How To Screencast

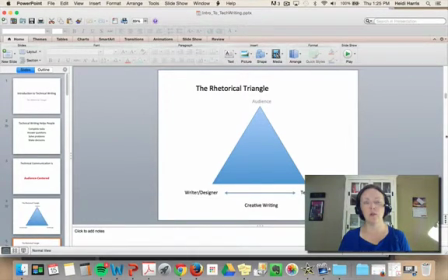Hello and welcome to this video that is an overview of how I created the instructional video that I created for my tech writing class to introduce them to the course. So I'm going to talk about two things. First, the lighting that I'm actually using in this video to demonstrate how you can use multiple light sources for effect.
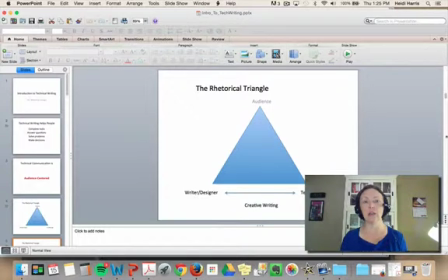And then I'm going to walk you through the PowerPoint that I created to create that video that I used as an example. So first of all, lighting. The document from Kent State that you read talks about three-point lighting. You often don't have a chance to create an elaborate lighting system, and you'll see a variety of lighting types in the videos that I do.
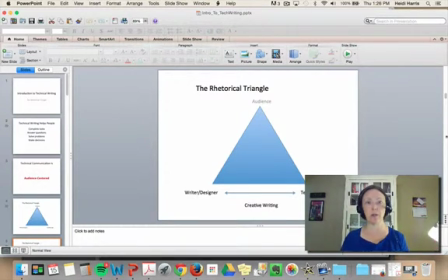Most of them are me sitting down at a computer and doing a video wherever I'm at. I always try to avoid strong backlighting, so I don't do videos against windows. I always do them against a wall or my home cabinet in my home office. But this video that you're watching right now is actually multi-lit.
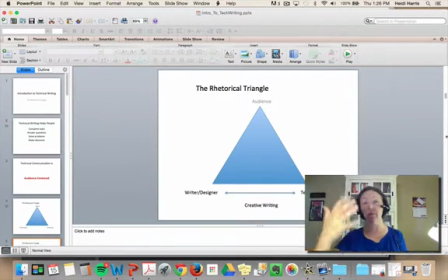So I have a desk lamp that's pointing toward me for some pretty strong front lighting to show definition in my face. And I'm also using what I call Medusa, which is just like a floor lamp.
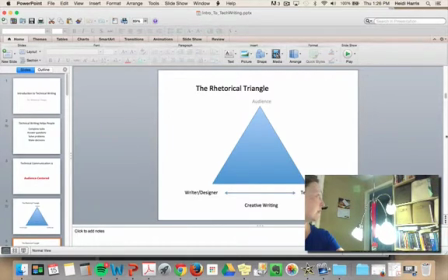It's a 5-point floor lamp that allows me to kind of create some multifaceted lighting. I think I had an in-law get this for me for Christmas one year. That's not fancy at all.
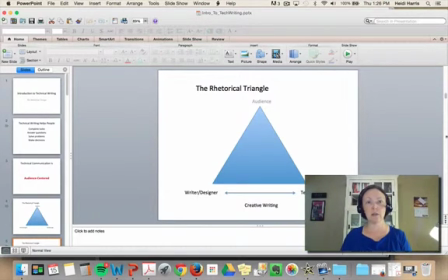So what that produces is the effect that you see here. So this is a little bit different than some of the videos that you see in that this is actually multi-lit. And so you can see the difference in effect just to compare it to those videos. Now moving on to how I created that content for the tech writing course.
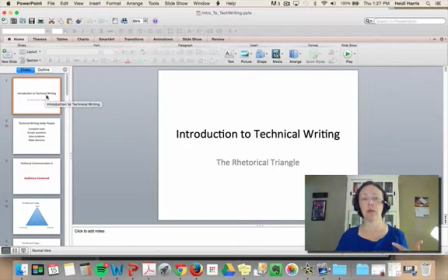And this is just a PowerPoint I created with a blank white template. I always use blank white with black text. That seems to be the easiest and cleanest way to create content. And it gives you that effect of just kind of doing a presentation on a white or blank screen.
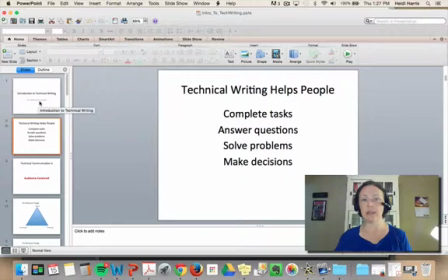So this is an intro to tech writing. I set up a slide that just talked about an overview of the course, and then my main point, and that was going to be reiterated, or that was going to be the bulk of the video that I was creating.
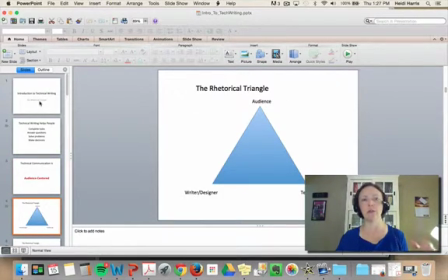And then the thing that I wanted to talk to you about is if you don't have a tablet or something that you can use to annotate or point out an effect, or if you're creating a video with screen capture software that doesn't give you a lot of tools for editing, there's a really simple way that you can still create effect or kind of that concept of animation using PowerPoint.
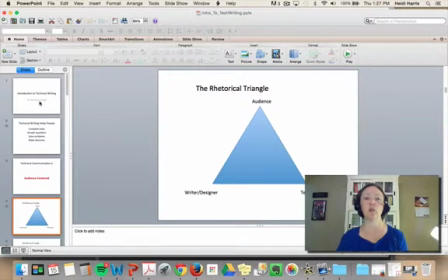So this is my basic slide, and I wanted to create the sense of animation as I went through my video. So I just copied that slide, and then on each individual slide I highlighted something. So in the slide that you see right now, I grayed out audience, I added in the arrow and the creative writing.
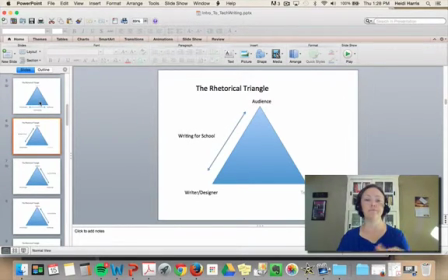And then the next one, I grayed out text message and I added the writing for school arrow. And then I just changed it. So as I walk through the presentation, I could click the button and kind of create that sense of motion or animation in the slides.
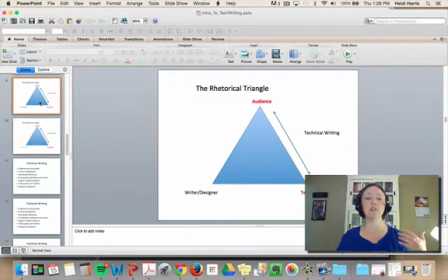I used red to highlight where I was talking about audience in particular, again for text and message, and then grayed out on that next slide. So each one of these is just an individual slide with a different piece of my effect highlighted.
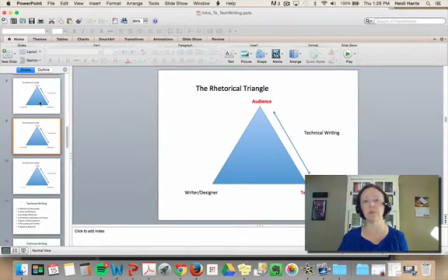It's a really simple way to create animation and just walk yourself through without having to really use high-tech editing software.
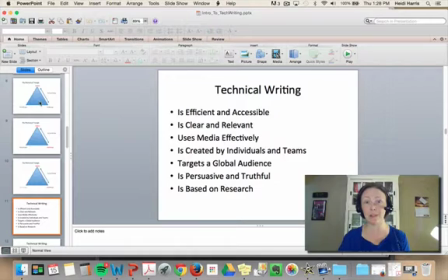I did the same thing in a different way for this list. I created the main list, and then as I walk through, I just clicked each slide, and because each slide had a different element emphasized, it created that kind of illusion of animation or calling something forward.
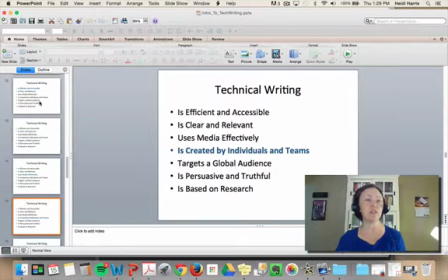You can do the same thing using the PowerPoint animation features, but I find this a little easier for me to control. The animation features of PowerPoint require some timing sometimes that aren't really helpful for what I want to do.
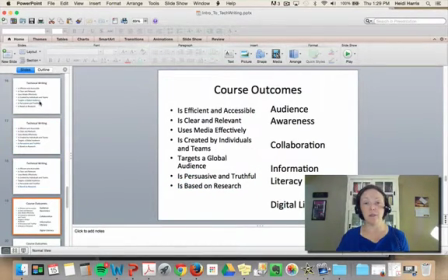So lastly, now this is a pretty cluttered slide. I know that Meyer would probably not appreciate this slide.